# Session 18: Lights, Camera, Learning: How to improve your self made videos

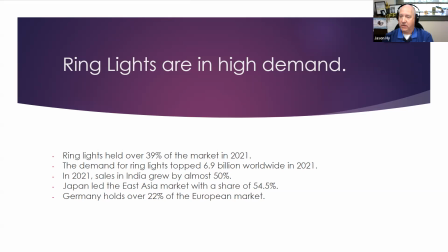8:20 The demand for ring lights topped $6.9 billion worldwide in 2021. So it's a tool that's literally just taking off. I don't foresee it changing, especially with us telecommuting probably in the near future for a little while in some aspect,
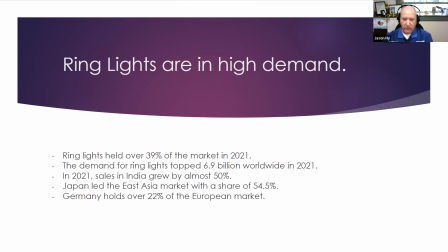8:38 or if people continue their YouTube channels or their vlogs or their podcasts, they're going to be using these ring lights for many years in their house. In 2021, sales in India grew by almost 50%
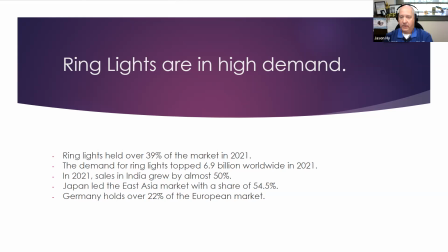8:54 as opposed to the year before when COVID was still going on in 2021. Japan led the East Asia market with a share of 54.5%. Absolutely huge.
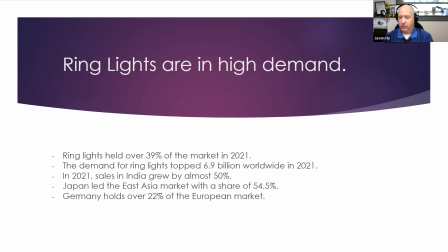9:08 And even in Europe, Germany holds a 22% share of the European market.
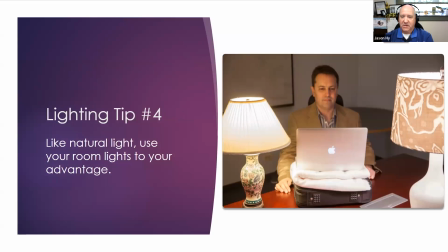9:18 Lighting tip number 4. If you can't, like the gentleman in the previous slide in his basement, if you can't have a window nearby,
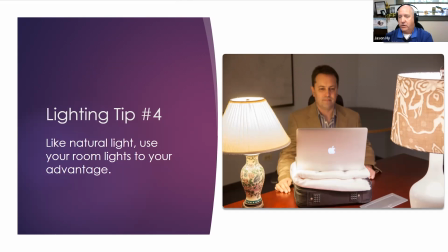9:32 use your room lights to overpower and override your computer light and use those to your advantage. He pulled, I believe he pulled, yes, he pulled 2 lamps over, which is very smart, one on each side.
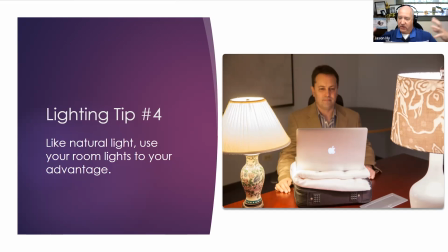9:52 So they're balancing each other and it's giving him even light distribution from both sides. One would have been fine. As you can see, this is probably a little bit closer to him as opposed to the one on the right, which is a little bit further away. But the one on the right is filling in a little bit on his other side of his face,
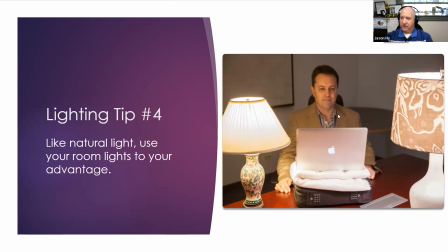10:10 giving nice, soft, equal light distribution.
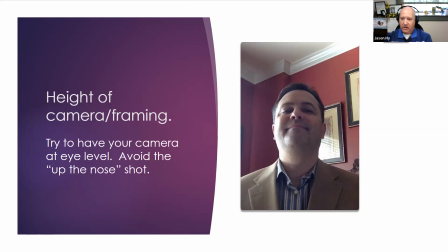10:19 The height of your camera and framing we're going to touch on now. As you can see, we're looking at this gentleman. His camera is probably at his navel, a foot or two below his face.
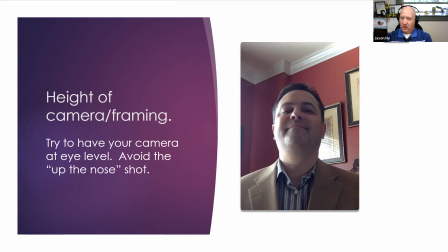10:34 You try to want to have the camera at eye level as much as you can. You want to look directly at the camera, whether you're setting up your ring light.
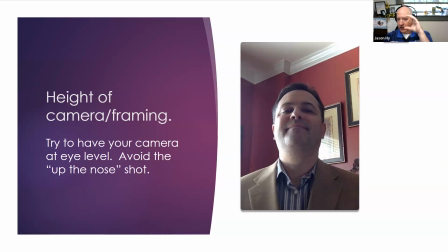10:46 Try to have that. I agree with the previous slide. She did a great job. That ring light was right, that camera was right at her eye level as she was presenting. So just something to keep in mind, whether you have a tripod, bring it up to eye level. If you don't, we're going to get into the next slide here in a second.
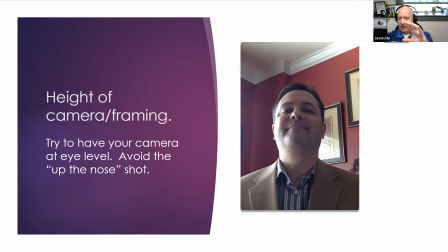11:05 Maybe stack something up to put your camera onto so it's nearly eye level. You do not want the up the nose shot for many hygiene reasons. You don't want to see what's going on up people's noses. And you don't want to talk down to people either.
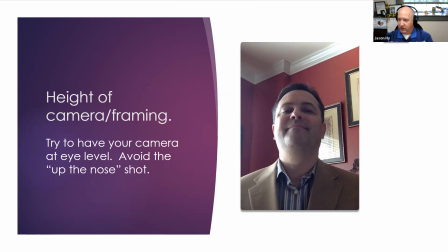11:24 You want to look at your students, if you're producing videos for them, you want to look at them face to face.
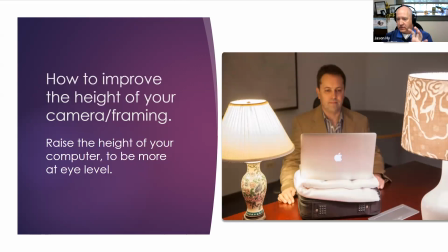11:35 Same slide again, but for a different reason. This gentleman raised the height of his camera. He used a bathroom towel and his computer case to raise the height. So he's speaking more on the student's level.
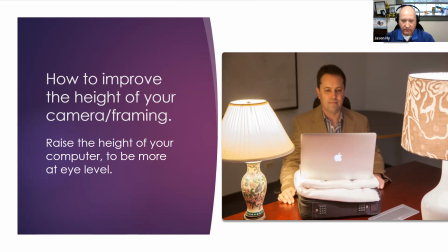11:53 So in a pinch, if you've got something like this, feel free to go ahead and do that.
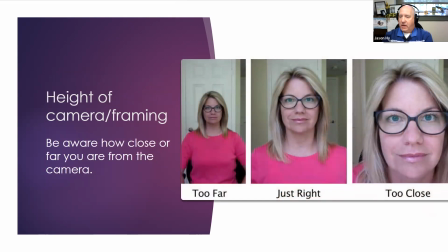12:02 Framing. You always want your eye level to be at about 75% on the screen. As you can see, the woman on the left, it's probably at 55%, 60%.
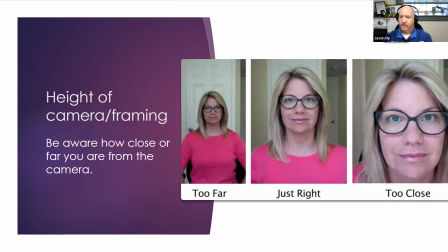12:20 There's just too much headroom going on. The middle frame is where you want to be.